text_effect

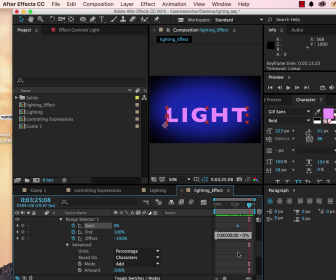(3:57)
If you highlight all the keyframes, make sure you highlight the keyframes, and actually these two, we're going to choose control
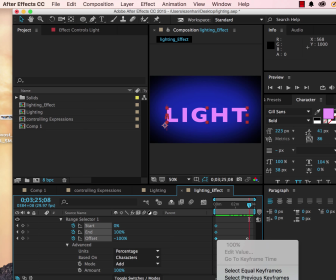(4:10)
keyframe interpretation, or actually keyframe assistance,
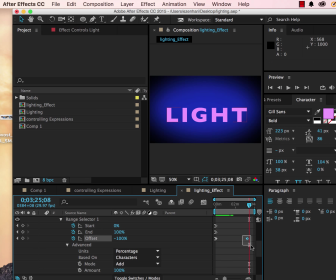(4:15)
ease in, and then we're going to do this one for ease out. So it has a smoother movement. And it's looking pretty good.
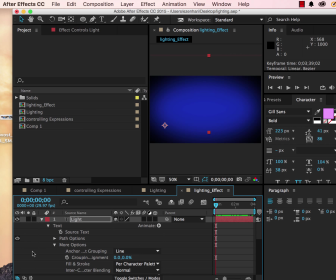(4:31)
So the next thing we're going to do is to add another solid. I'm going to do,
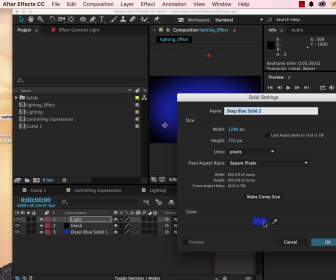(4:42)
make it black.
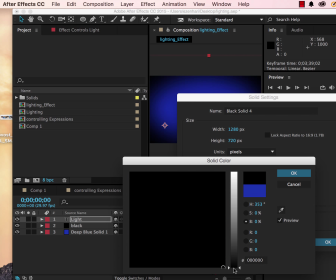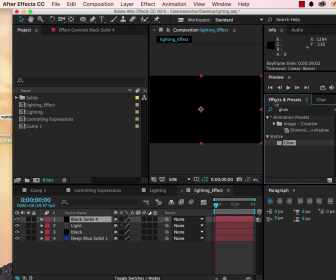(4:50)
And add a lens flare. Add a lens flare.
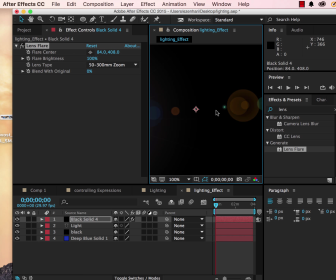(5:00)
And I probably want to move it out of the frame. Move it out of the frame.
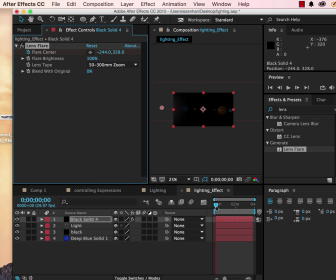(5:10)
Keyframe it. And go to a different place in time. And basically move it over.
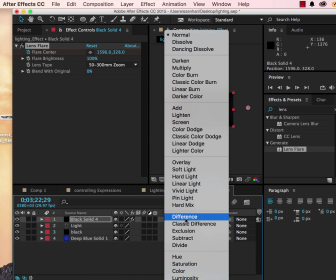(5:20)
And make sure you have the setting to add.
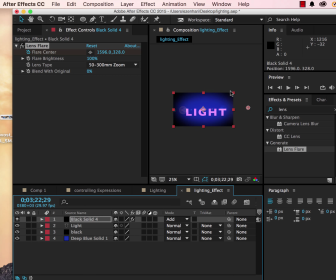(5:27)
Basically, we should get something like just close this. We should get something like
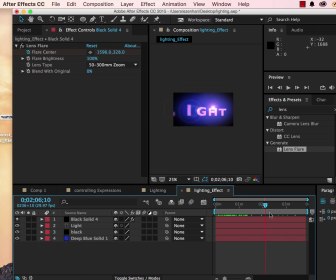(5:42)
this, and we can manipulate that if you want to make it come back sooner. Maybe we want it to appear at this point. You can just move the keyframe closer. So here I can just have it
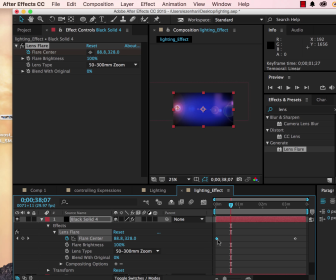and just have it maybe right here. And so now this kind of gives us an interesting result.
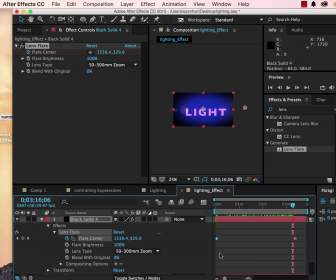(6:21)
Another thing that I'm going to quickly show you is that you can also manipulate the text further by just
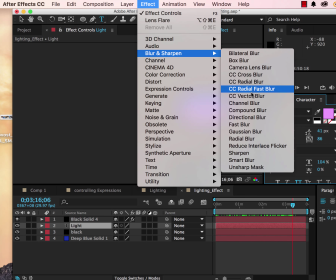(6:34)
adding additional effects to it. So one of my favorite ones is Vector Blur,
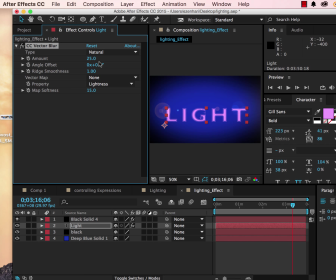(6:41)
and it kind of just gives it the more custom feel.
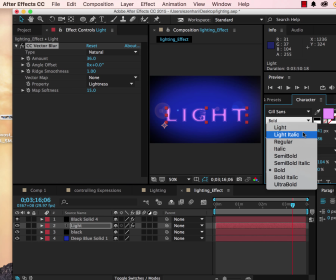(6:47)
And if you change that and from bold choose like a lighter value,
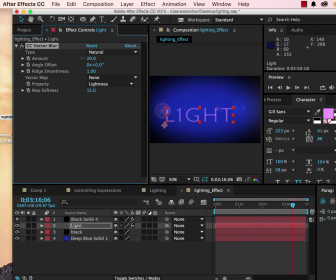(6:53)
you can see that it kind of looks quite more like a neon sign. And I also like to add a bit of a glow to my text.
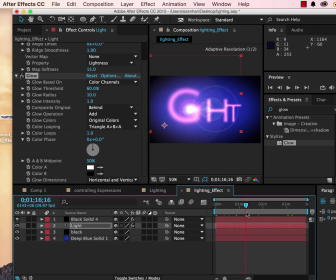(7:07)
So everything kind of matches with each other. Again, remember that you can also change the value of the colors if you choose to.